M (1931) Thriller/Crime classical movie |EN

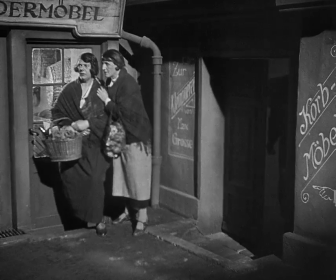756s
Again, we're going back to the street as a site of danger and uncertainty.
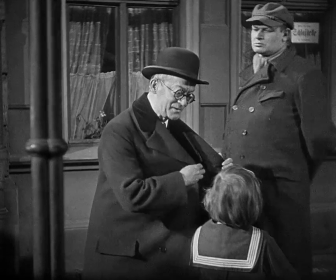764s
And this scene brings also a class dimension into it, a petty bourgeois man,
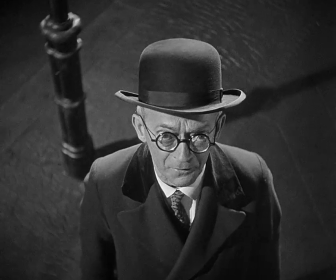770s
a avuncular figure, this towering proletarian figure speaking, of course, with this inimitable Berlin accent.
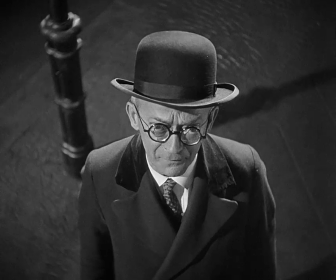778s
In an exaggerated point of view shot.
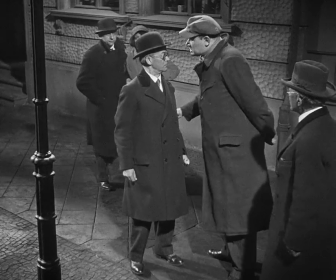781s
And crucial in this scene is the way that they become an object of attention.
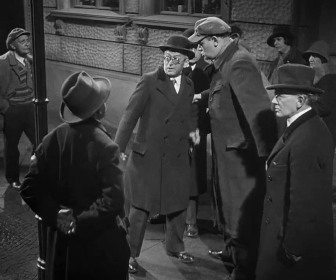787s
Single individuals give way to many individuals, except they're no longer individuals.
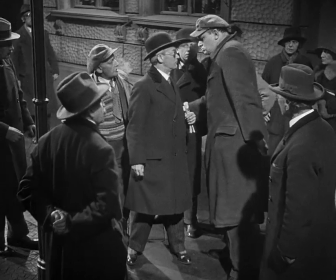792s
The mass here, very quickly, and this is the whole point, I think, of the sequence, the mass will become a mob.
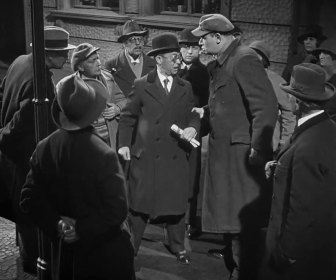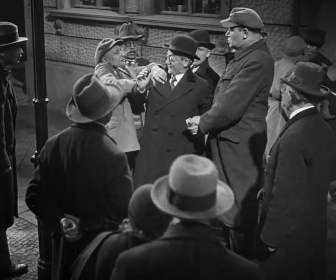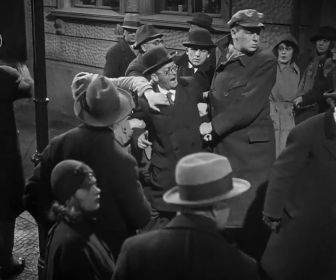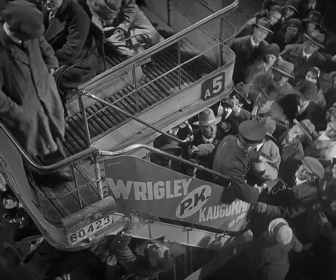817s Platz machen, meine Herrschaften. Den Eingang frei machen. Bei kleinen Tassen sie festnehmen.
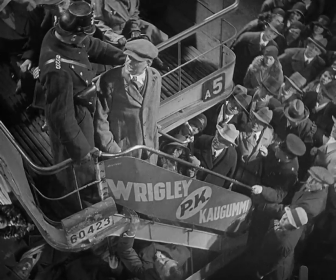823s Das können wir, weiter können wir nicht. Fangt doch lieber den Kindermörder. Was? Der Kindermörder?
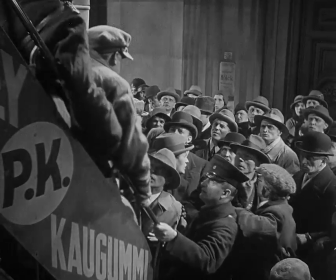827s Kindermörder? Weitergehen. Nicht nehmen.
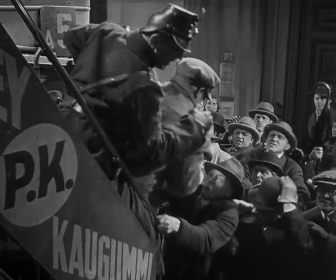836s Weitergehen.
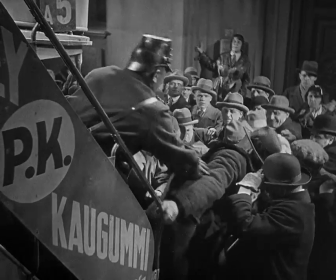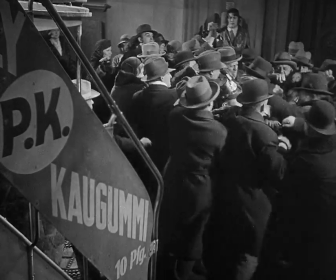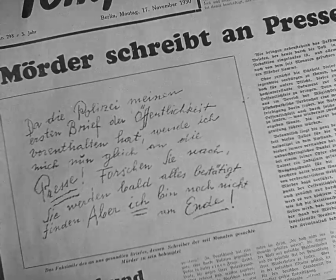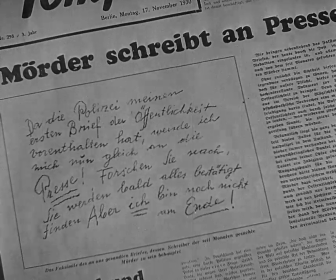854s
The letter we've seen being written is now a letter that has been mediated. It's in a newspaper.
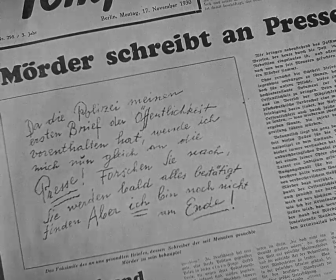859s
The newspaper, we can even see the date, that it's Monday the 17th. The letter, then, and its public resonance.
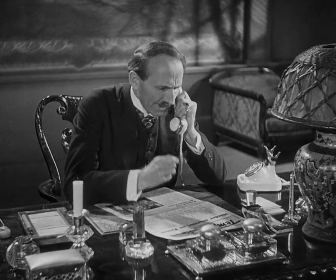866s
This is going to be what is going on here, and it takes on political dimensions. Indeed, in the case of Curtin,
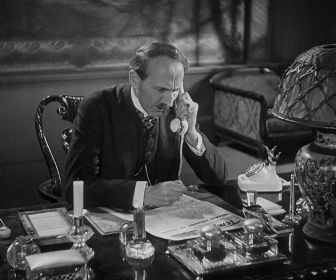872s
the failure of the police to detect the child murderer for like 8 months led to a political crisis.
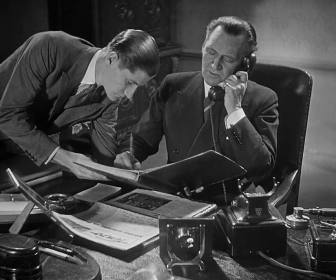885s
We see in the next few scenes something that looks like a police training
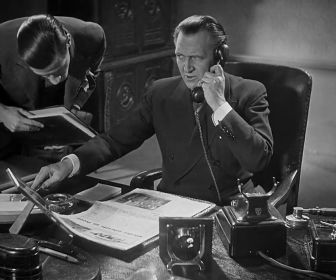891s
film in which the chief of police shows the various ways in which crime is detected, starting with
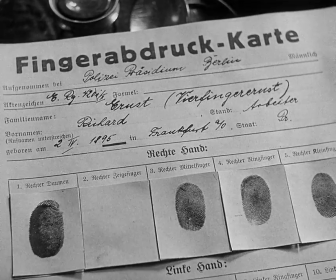899s
fingerprint cards, and there were about 1 million fingerprints on file in 1930 in police headquarters in Berlin.
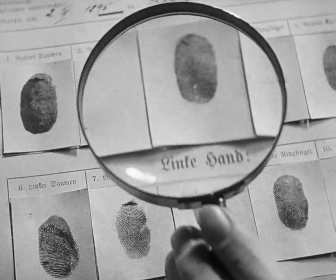905s Noch irgendeinen brauchbaren Fingerabdruck festzustellen. Trotzdem wird auch hier nichts unversucht gelassen,
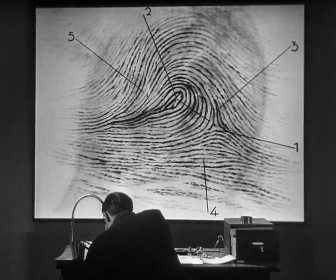911s um durch eingehendste Vergleiche mit unseren Karteien vielleicht doch noch irgendetwas Verwendbares zu finden, das uns der Lösung des Problems näher bringt.
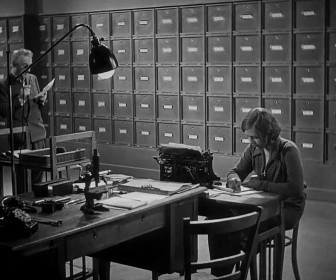920s Anschließend geht der Brief direkt zur graphologischen Begutachtung.
Then we see an analysis of the handwriting,
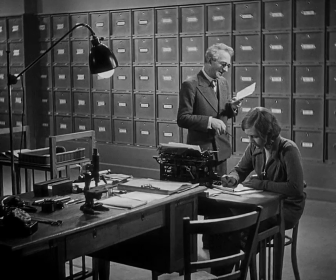926s
slightly comically conveyed by Lang with the Kafka-like
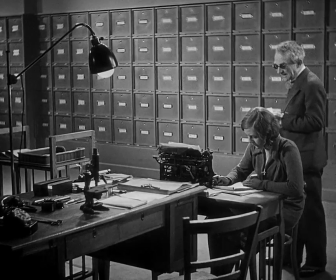931s
bureaucratic setup in which a graphologist dictates a report on the handwriting.
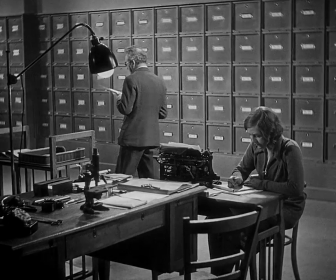938s Die pathologisch starke Sexualität dieses Triebmenschen.
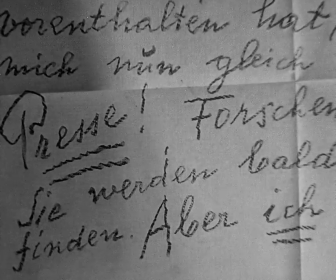943s Punkt. Die zerbrochene Schreibart mancher anderer
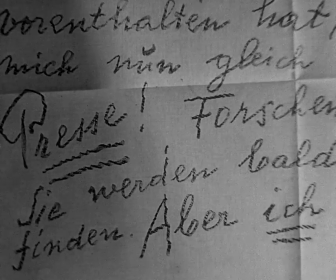951s Buchstaben ist in ihrer zeichnerischen Weise ein Ausdruck.
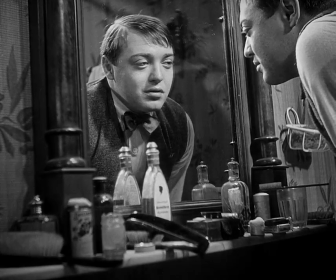957s
This is our first direct view of the murder, except it's not really direct, it's a reflection.
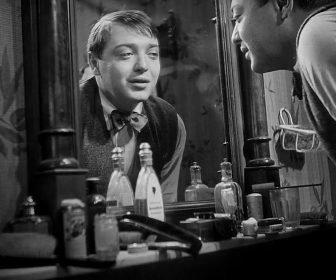963s
But it's defined by voiceover. And notice that the cutaway starts with play acting, it ends with madness.
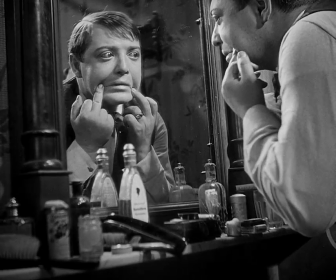973s
Lorre grimaces to make himself look crazy. He tries to play act what the others think of him.
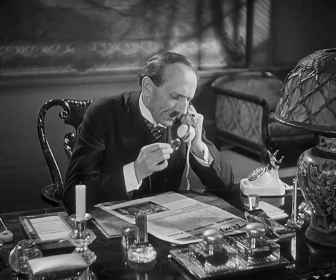980s
So the letter is a form of appeal to the police, and in a sense, in its own right, a performative act.
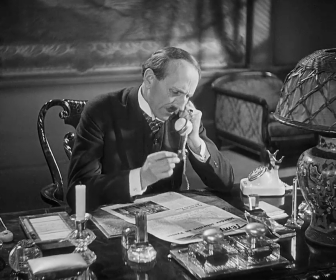986s
We then have this image in the mirror, which is performing itself, performing its madness.
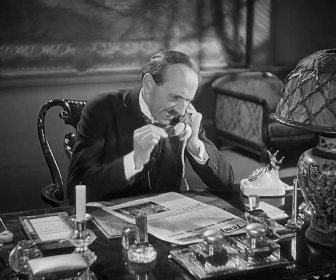992s Das Resultat.
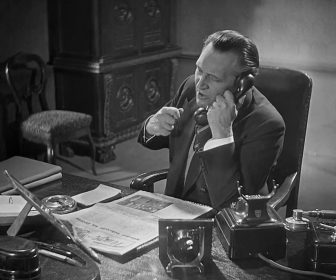997s Herr Minister, meine Leute haben in der Woche keine 12 Stunden Schlaf mehr.